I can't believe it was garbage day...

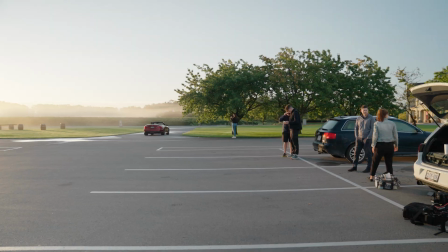0:00 The time crunch for us is on. We've got 2 days to film content for 9 different video assets. We're taking you behind the scenes of one of our most recent projects for the Scotsman Hotel.
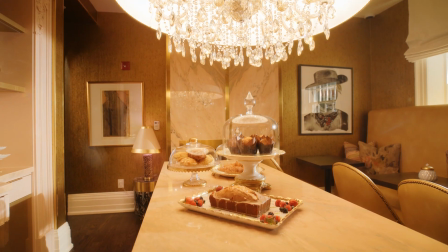0:10 The Scotsman Hotel is a luxury upscale hotel located in the heart of Niagara-on-the-Lake, and we actually worked with them and their marketing team to produce a variety of content, including a brand video, an amenities video, some room tour videos, and a winter-themed video. This is actually part 2 of our behind the scenes for this project, so if you haven't checked out part 1, you can click the link right here.
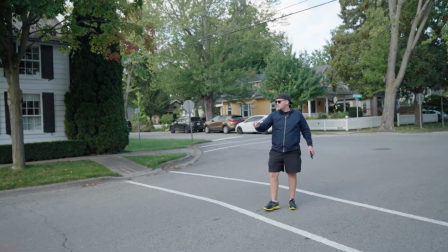0:32 The biggest challenges for us on this shoot were definitely time and a little bit of weather.
What I would love is for this friggin' cloud to move.
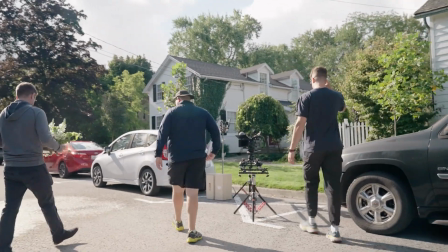0:38 Now we're getting good sun here.
You know, we had so much we wanted to compact in 2 days, and balancing that with the unpredictability of the weather is always a challenge, but especially was a challenge on this shoot because of the outdoor shots we wanted to get. For this project, we decided to shoot everything in 48 frames per second.
Are we at 48 on this one too?
And to give it that, luxurious slow motion feel without it being too slow. The first thing that we shot for the day was actually a scene of our actors driving through the vineyards in Niagara-on-the-Lake.
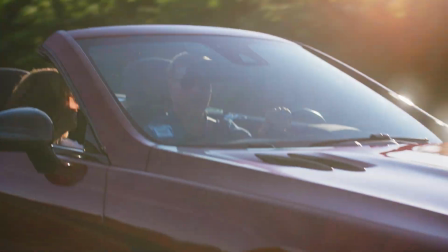1:11 Niagara-on-the-Lake is known for their wineries, so we really wanted to highlight that part of the travel experience,
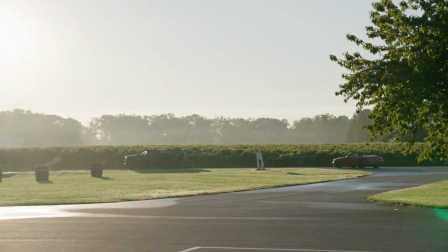1:17 as well as really showcase the region and what people can expect when they stay here.
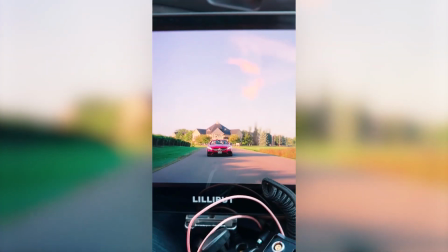1:23 The hotel has some pretty unique travel accommodations, including, high-end e-bikes, high-end cars, carriage tours, and helicopter transfers. So, there's a lot there that we want to show the viewer, and this was kind of the experience that we were able to capture, especially within such a short time frame of 2 days of filming.
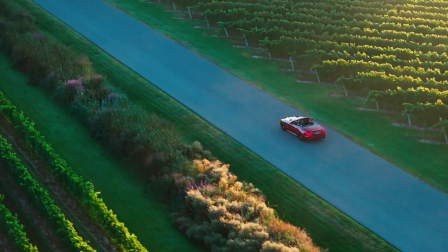1:43 For this scene, I really wanted that early morning look and feel, so it just made sense to shoot it during golden hour. We actually had to reschedule our locations for the shoot last minute because the weather changed on us, so we ended up just shooting all the outdoor stuff on the first day when the weather was good,
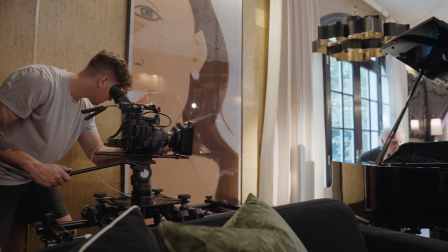1:57 and then prioritized the indoor stuff on the second day when the weather wasn't so great.
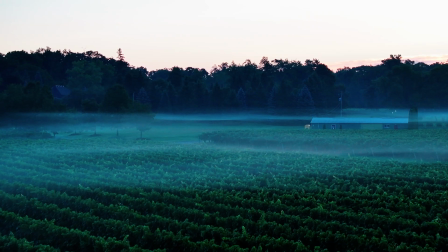2:01 As with any shots during golden hour, you really are in a time crunch because that lighting window closes fairly quickly.
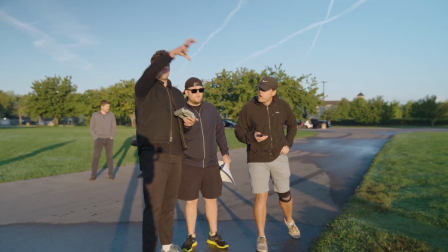2:06 So we had to work pretty fast to make sure that we got all of our drone shots done, all of our camera mount shots done,
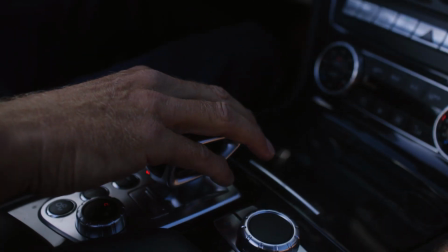2:13 all of our car follow shots done, and all of our interior close-up shots done pretty quickly because we didn't want to lose that light. As a director and editor, I have a good sense of what I want to see before I go into the shoot.
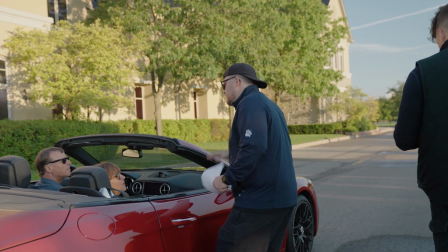2:24 I've mapped all this stuff out, and I have a vision of how this will look and come together in post.
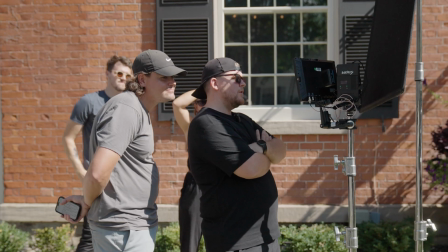2:30 So what that means is sometimes we do a lot of takes on set.
I would say let's do that. Let's keep going.
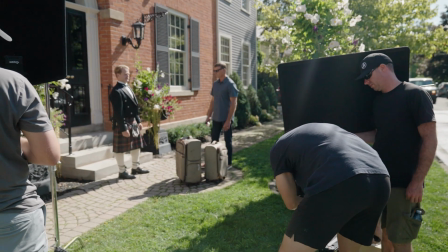2:35 Same thing, Linda, that was great. And we'll try this again. That was awesome. We're gonna do that again.
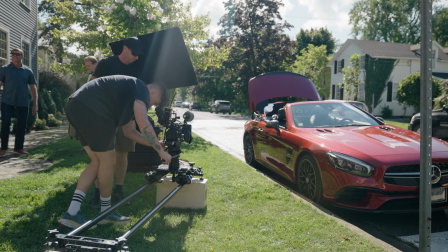2:40 Yeah, we'll reset. Good, we'll reset there. Let's do that one more time. And just one last time.
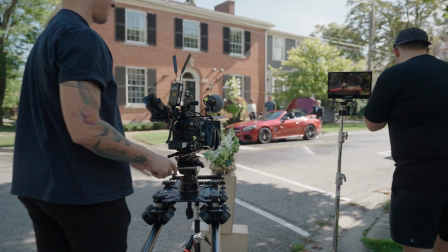2:45 So we're gonna try that one more time. We'll do that one more time and then we'll move on here. Cut. That's great. That was it. All right, now we move.
But I find that that's worth it because I'm not scrambling in post-production to compensate for not getting, a shot that I needed or making something look the way that, I was hoping it would look. And I'm really happy with how all the shots turned out with this sequence.
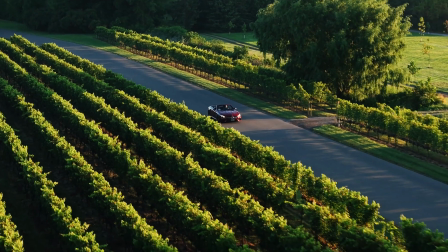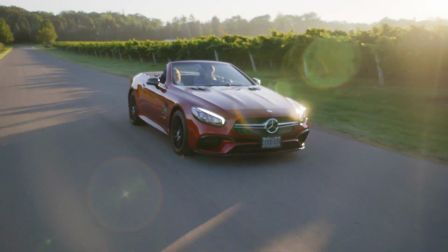We then moved on to downtown Niagara-on-the-Lake, and the goal here was to get our couple just driving down the main street, just to showcase the area.
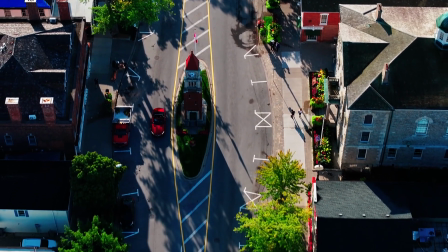3:29 Downtown is another big part of the experience of Niagara-on-the-Lake, and we really wanted to include that in the Scotsman brand video.
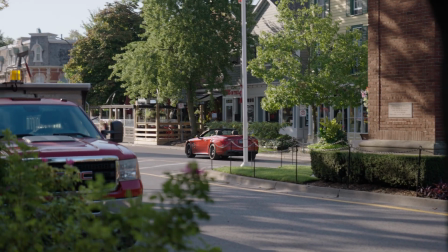3:37 So I would say go down like 200 meters or so, and then turn around, and then drone's gonna be following you on this side of the road.
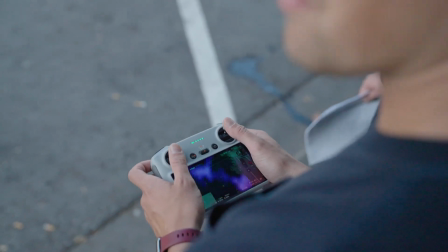3:43 You guys, we're gonna kind of stay a little bit behind you at like a 45-degree angle.
What we weren't expecting when we showed up downtown was that it was garbage day.
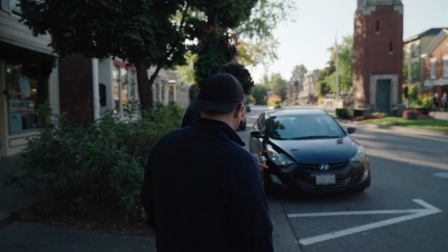3:53 And a garbage truck. Yeah.
And so the entire left side of the street was just littered with garbage bags waiting to be picked up.
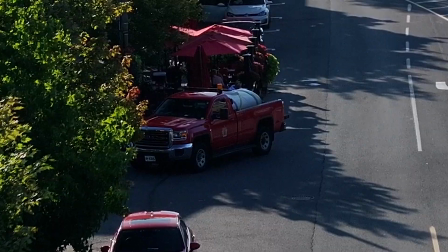3:59 And on top of that, the city was watering the plants. So we had huge water trucks just lined up along the left side of the street watering plants.
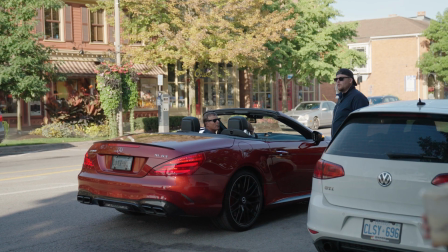4:07 Oh, there's a water truck there now.
And this was our time window to film, beautiful shots of the downtown area as the car drove through this main street with garbage and water trucks on the left-hand side.
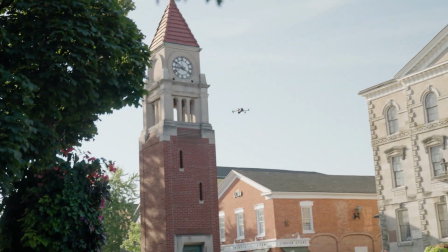4:18 So we had to do our best to get a variety of drone shots that just covered different angles, and we did our best to hide what we could of that.
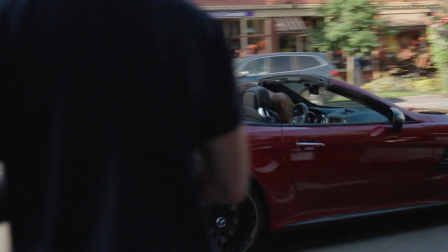4:27 Luckily, there's some pretty mature trees that kind of hang over some of the streets,
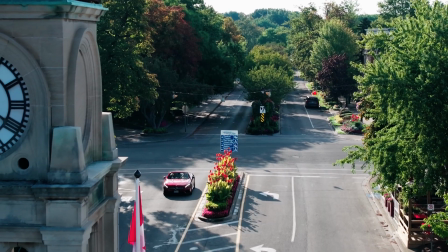4:31 and we were able to hide a lot of the garbage and the trucks and everything under those trees and try to avoid that. And I think our drone shots turned out really nice in this area. Another super annoying thing that we had just realized at this point of the shoot was that every time we were switching camera zooms on the Mavic 3 Pro, the color mode was shifting on us. And so some of these shots we were getting were in D-Log, some of these shots were in normal color mode. And that just kind of makes it, a bit of a headache in post-production when you're trying to color correct and match these shots. At the end of the day, it really wasn't the end of the world. I was able to pull enough data from the normal color mode shots, but for all you people that have Mavic 3 Pros out there, just make sure that you double check your settings after a firmware update so this doesn't happen to you. Sticking with the car scene, our next location was in front of the Scotsman Hotel.
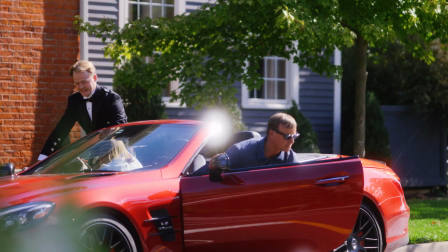5:23 What we wanted to capture here was our couple pulling up to the hotel, parking the car, being greeted by the valet, and then entering the hotel after that.
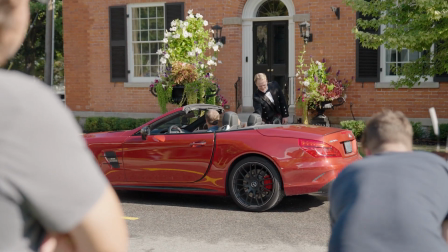5:31 The Scotsman Hotel is located in a beautiful neighborhood, really adjacent to the main street of Niagara-on-the-Lake downtown area. But another thing that was a challenge in this area was all of the overhead, electrical wires, phone wires, all that stuff.
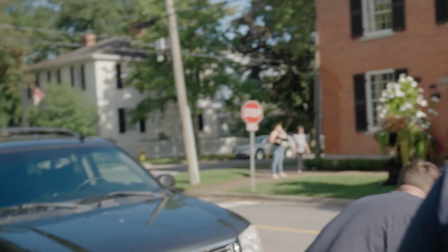5:46 The street signs that we were trying to dodge.
Can we get the city to remove that stop sign? Yeah, no way. I'm gonna try to frame it out.
And then obviously, weather and lighting conditions are always a concern when you're trying to make sure your shots look the best they can.
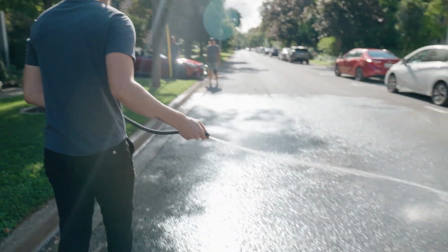6:01 So what we ended up doing here was wetting down the sidewalk and the street.
And then Mac, we're gonna continue our wet down.
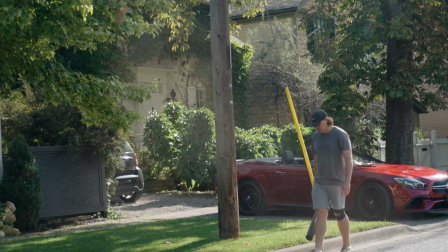6:06 We're gonna wet down the road, please. It's crazy how much watering things down makes it look nice.
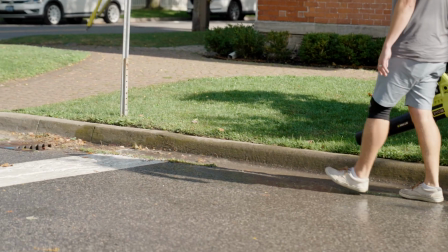6:12 Doesn't it look good? Yeah. Always wet down.
And we added some foreground pieces to our dolly shots as well.
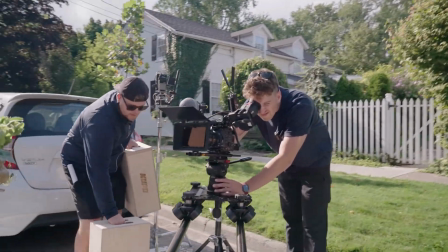6:19 So, what do you think, Tim? I think it should be on this side.
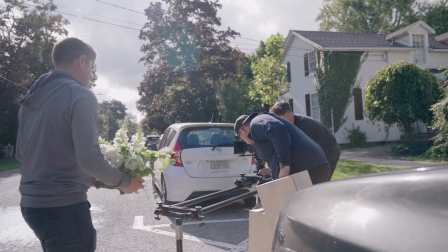6:24 Okay. What do you think, like here? Yeah. Yeah, I was hoping that it'd be able to peek in.
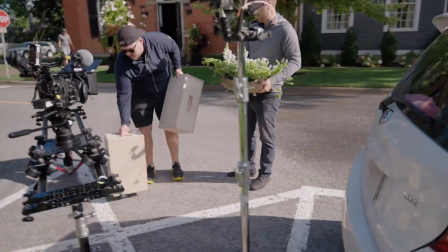6:30 You guys were right where it was before, sorry. Let's go here-ish. Do you want to give that a go, Tim, and see?
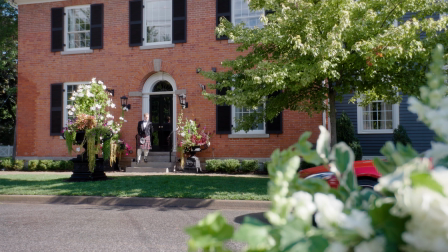6:37 It's a little hot right now, but yeah, you're pushing in past this plant. That's perfect. Yeah, just adds a little dimension to the shot.
In the pre-production stage, I had already mapped out some sequences of shots I wanted to see in this area,
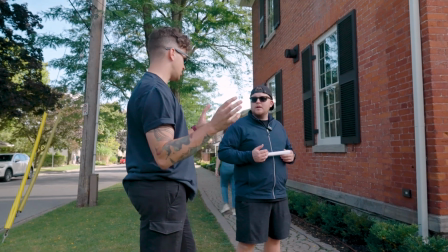6:49 so it was really just up to Tim and I to execute on that and make sure that we were making the shots look as visually interesting as possible.
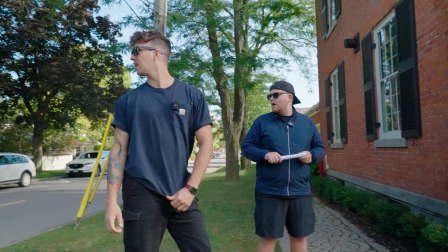6:56 Ready, Tim? I have stuff like he hands him the keys and stuff like that.
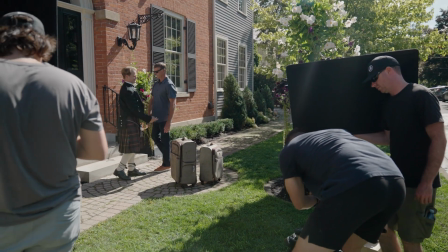7:03 And action. So you're throwing it with your right hand?
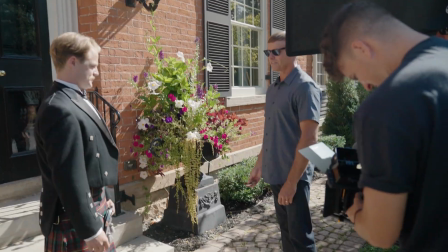7:09 Yeah. Yeah, just... Okay, cool. Let's just give it a shot. We'll see if this works. All right, ready?
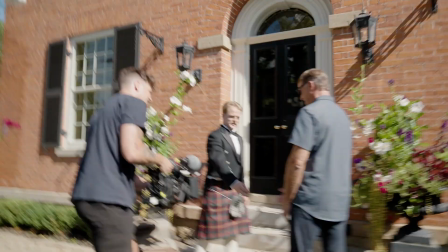7:15 1, 3. I'll say go. Another kind of wide establishing shot of the action, or do you want
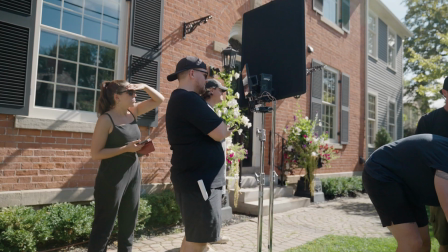7:23 to... Yeah, I think we're gonna need this angle and then probably a third one of them. And action.
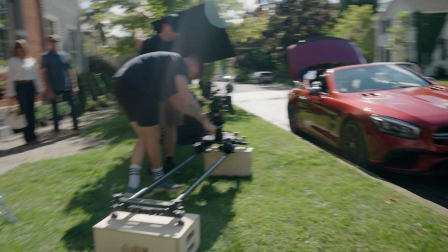7:30 Good, we'll reset there, cut. Well, we can do the drone now if you want to.
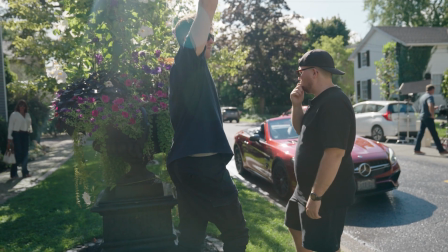7:35 So drone of them pulling up again type of thing? Yeah, and just do that. So then that might be the 2 shot if we compare those.
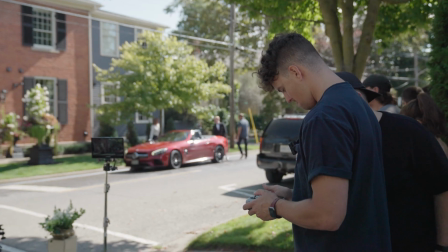7:42 Hey guys, this is Editing Brandon here. Did you notice anything weird about this shot?
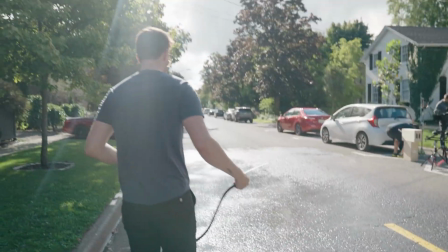7:46 Prior to shooting the scene, we wet down the road to give the on-ground shot some extra depth.
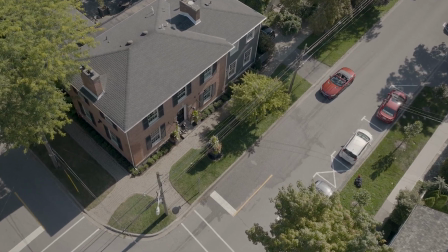7:52 This typically looks better on camera. However, this left the drone shots with this splotchy, wet, dry patch of road in front of the hotel, which was no good.
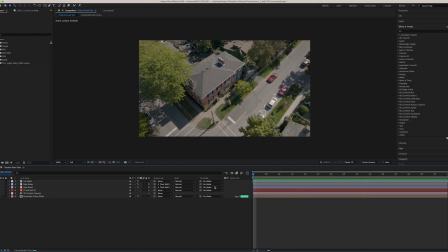8:00 So I brought the clip into After Effects, tracked a clean plate of the road onto the shot, giving it a much cleaner look.
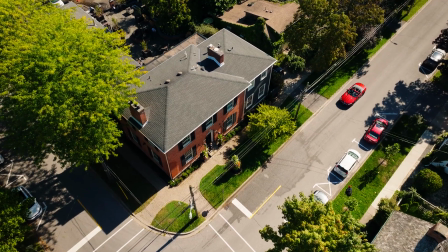8:06 Fixing things in post is never easy, so make sure you get your wides before you get your close-ups.
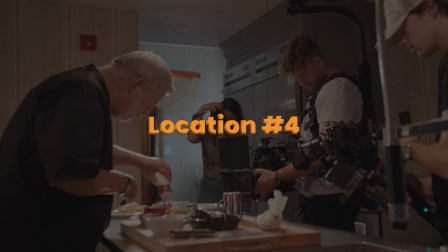8:12 On day 2, we moved to the interior shots of the hotel.